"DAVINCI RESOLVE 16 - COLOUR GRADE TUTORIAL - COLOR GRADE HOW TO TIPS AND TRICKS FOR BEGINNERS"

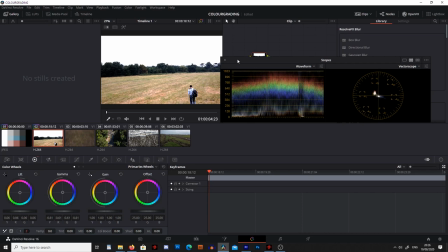8:08 And there we can see we've got it better exposed, although it's still not perfect. The sky is still completely blown out. So if we go to the highlights and we drag this down just to show you, we're just going to lose the white in the sky, it's just going to go grey colour.
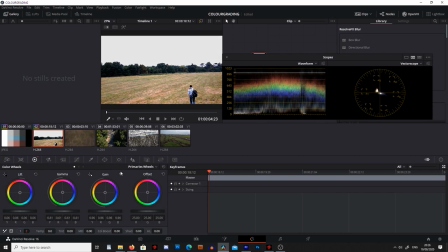8:24 We're not going to gain any more detail, so we've not really achieved anything by doing this. So I'm just going to hit reset and accept that this is the best we can get for this footage. Okay, so and then if you press play, you can play through and make sure the footage is how you like it.
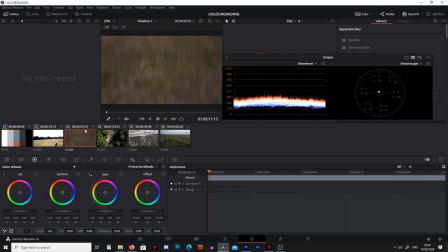8:41 And you press play by pressing spacebar. Okay, the next thing we're going to look at is this piece of footage here, and if we play through, we can see this is underexposed. Now if we looked at the waveform, this is just going to confirm that it's underexposed, and we can see there's no colours up here at the top of the picture, which is what we're going to need.
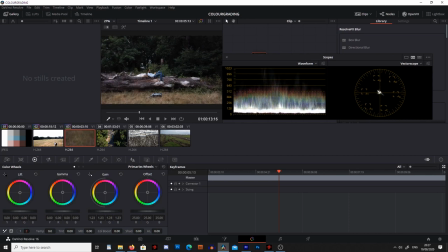9:00 So what we can do is come over to the gain, and we can boost this up until we've got some colours touching the top of the graph. So already, this is looking a lot better.
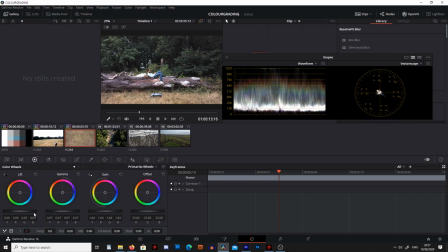9:13 I can try pushing the gamma up a bit as well, and then just dropping the shadows down so we've got a nice spread of colour throughout. I'm going to drop the shadows a bit more just by looking at the picture. I prefer it like this.
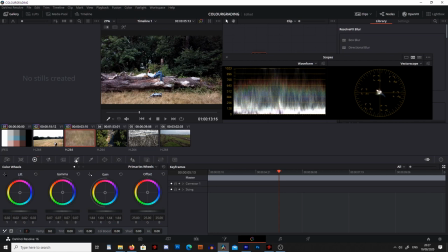9:29 Another thing we can do is then go into the graph little tab here, and we can put a little S shape in this graph by clicking and dragging down, and then clicking and dragging this up. And this is going to give a little more contrast, and it's going to give our picture a bit more of a punch,
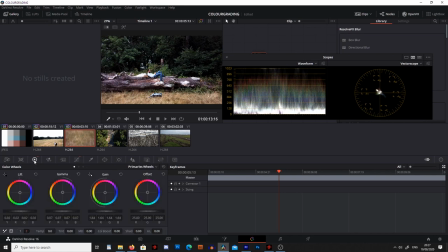9:46 a little bit more vibrance. So once I've done that, we can see this is looking a lot better than it was before. What I can do now is go down to the bottom, and if this is on 1 we can change it to 2, and then we've got the colour temperature. And this is what I wanted to show you about the colour temperature. If we look at the vectorscope, we can see I've actually got this pretty good on the white balance,
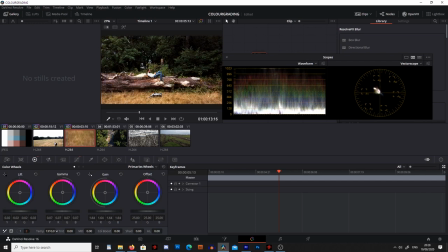10:05 but what I can do is I can push this over to the right a bit more and just give it a little orange tint, and it just makes it a bit warmer. Now this isn't correctly colour balanced, but I just prefer it for this particular piece of footage, and again this is going to be your preference, so this isn't always going to be necessary to do.
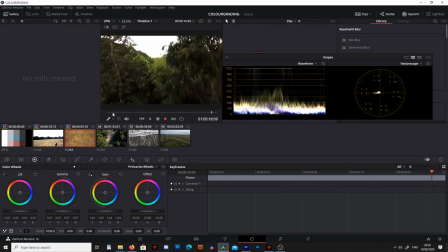10:23 And as we can play through, we can see the colour gradings worked quite well. Now next we're going to look at this waterfall.
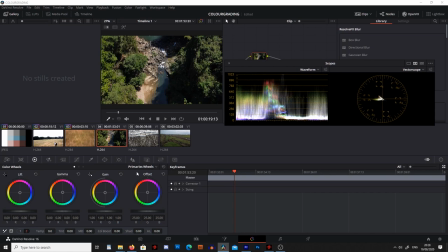10:31 Now this is actually fairly well exposed already. You can maybe boost up the gain a bit more, put a bit more highlights in there. And then I'm going to go over to the graph, and I'm just going to give it, again, put a little S in there, just a tiny amount.
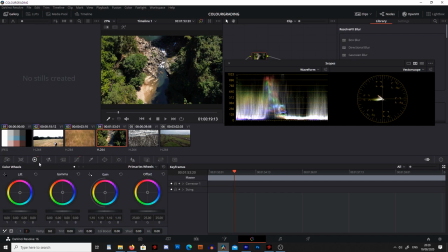10:47 And again, this is going to give it a bit more contrast. What I'm going to do now is I'm going to change the colour gradient itself. And I'm going to use quite a common one you'll see in films. And to do this, we can go into the lift and just put a bit of blue into the shadows.
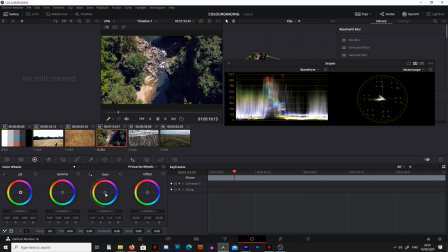11:03 And then we come into the highlights, and we put a bit of yellow or orange in there. And this can give it a bit more of a filmic look. Now I only really want a very slight tint, and this is going to do fine for now.
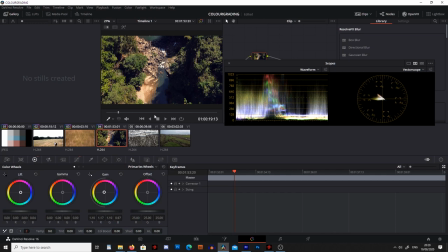11:21 That's pretty much it for this one, and I'm going to leave that as it is.
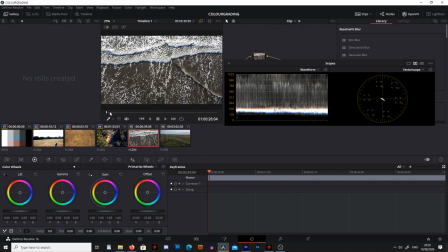11:26 We're going to click onto the next one, and as we can see here, we've just got some waves going across. We could put a few more shadows in there, but other than that, there's not too much to do. So again, I'm going to go into the shadows and look at the lift, and I'm just going to drop this down to the left.
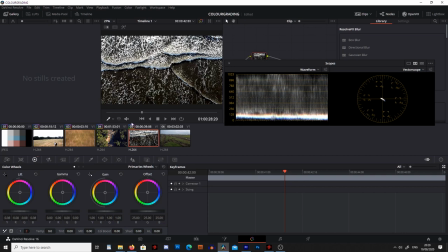11:44 Bit too far. And then we can see it's gone really dark, and most of the colours are down the bottom. So what I'm going to do is I'm going to push towards the right with a gamma just to lift up the midtones. And this is going to improve the exposure.
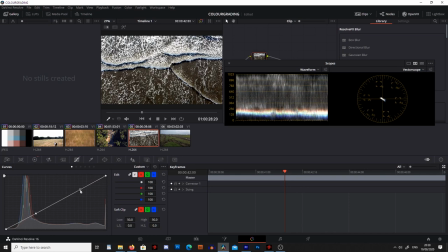11:59 Again, I'm going to go into the graph and just put a little S shape in here, give it a bit more contrast, and I'm happy with this.
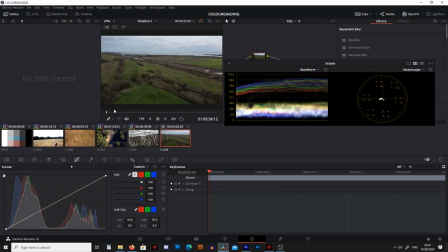12:10 Now the last one we're going to look at is this footage of the castle.
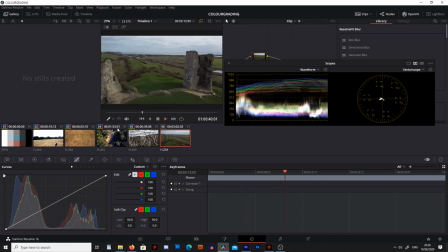12:15 And as I come through, we can see what colours we've got going on here. Now again, we've missing a few highlights at the top, so I'm going to go back into the colour wheel, and I'm going to drag the gain to the right.
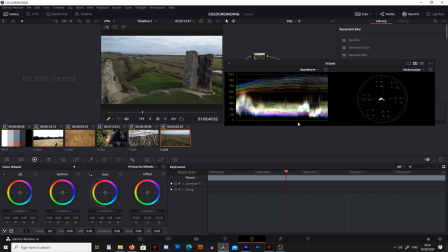12:29 This is going to bring out the whites and the highlights, as you can see up here, and then down the bottom, we've got no shadows, so what I'm going to do is I'm going to go to the lift, and I'm going to drop that down until we've got the, graph touch in the bottom. And then we can see this is now a pretty good exposure.
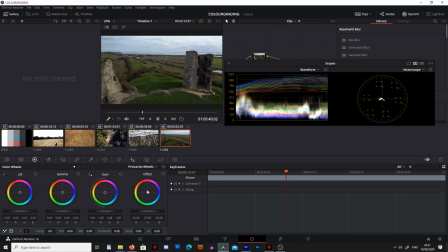12:48 But where I've taken this on a cold and gloomy day, I want to add a bit of blue in there and just give it a bit more of a chilled look. So what I'm going to do is I'm going to go to the offset, and I'm going to bring the blues over towards the right. And this is really going to cool the picture down. Now once I've done that, I would actually like it to be a bit darker in the shadows.
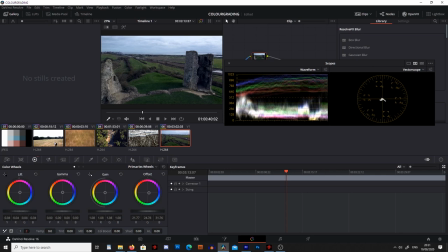13:06 So I'm just going to bring them down. And there we go. I'm happy with that now. Okay guys, so I hope this has given you a good idea of what we can achieve by colour grading, how we can use it to get the correct exposure,
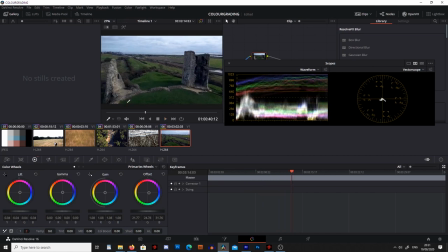13:21 but we can also use it creatively to get some different looks and some different feels to our footage. Now I do recommend you have a little play and you find your own style that you might like. As I say, with films it's quite common to get a yellow gain and blue in the shadows, but just see what works for you and what you enjoy.
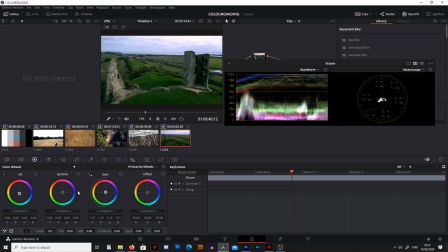13:39 You can be creative with different colours, just have a little play and see what you like. Now there's one last thing I'd like to show you.
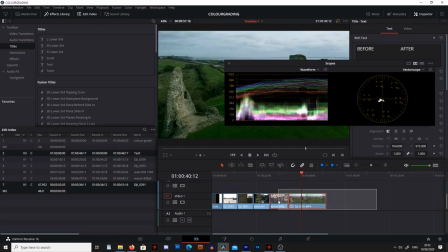13:46 So what I'm going to do is I'm going to go back into the edit, and I'm going to drop another clip of the waterfall in here.
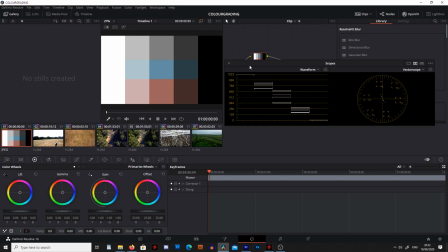13:55 So now if we go back into the colour grading tab, so as we can see, we've got this one colour graded and this one's without the colour grade.
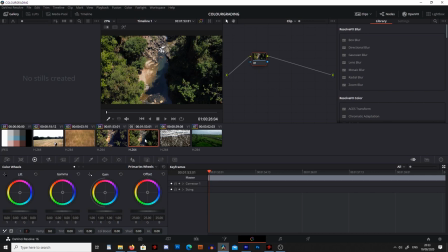14:04 So if we've taken several pieces of footage, we've stopped and started it, we know that the white balance is going to be the same between the two, but then if we alter one, we want to get the next one exactly the same. If you want to do that, you can go on the one you've edited, right click it and press grab still.
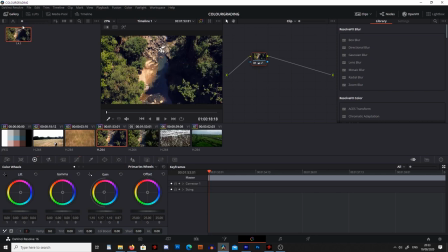14:21 Once you've pressed grab still, you'll get a little icon in the top left hand corner here. So then when we go through to the piece of footage that hasn't been colour graded, we can just right click on the little icon up in the top left and press apply grade. And it's going to give it the exact same colour grading.
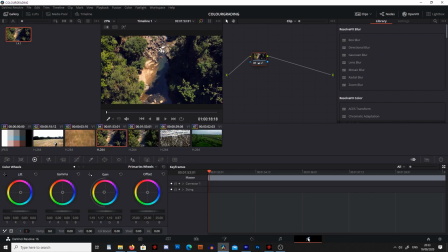14:37 Okay guys, so once you've done, you can just go to deliver and deliver the video the same way you always would.
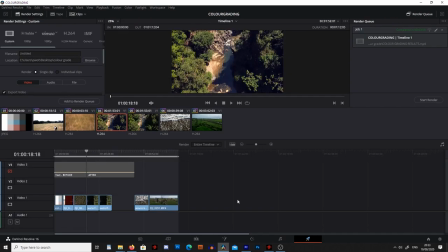14:43 Again, if you don't know how to do this, I do have a video called The Ultimate Guide to Editing Your Drone Footage. I'll drop a link in the description down below. And this should give you all the information you need to look at.
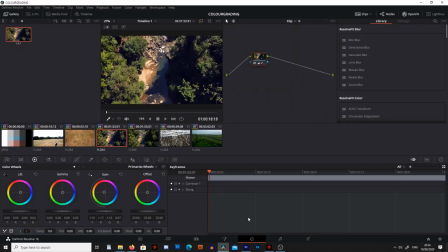14:53 Okay guys, so that's it for this video. I'm just going to play through now the before and after of all the footage so you can see how much difference it's made.
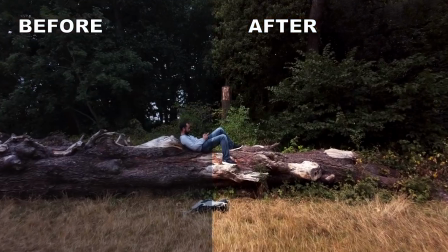15:01 If you found this video useful, hitting that like button is a great help to me as a creator. And if you'd like to see more videos like this in the future, hit that subscribe button,
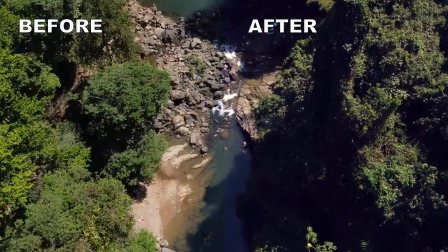15:08 that bell icon, and you'll know as soon as they come out. Okay guys, that's it for this one, and I hope to see you in the next one.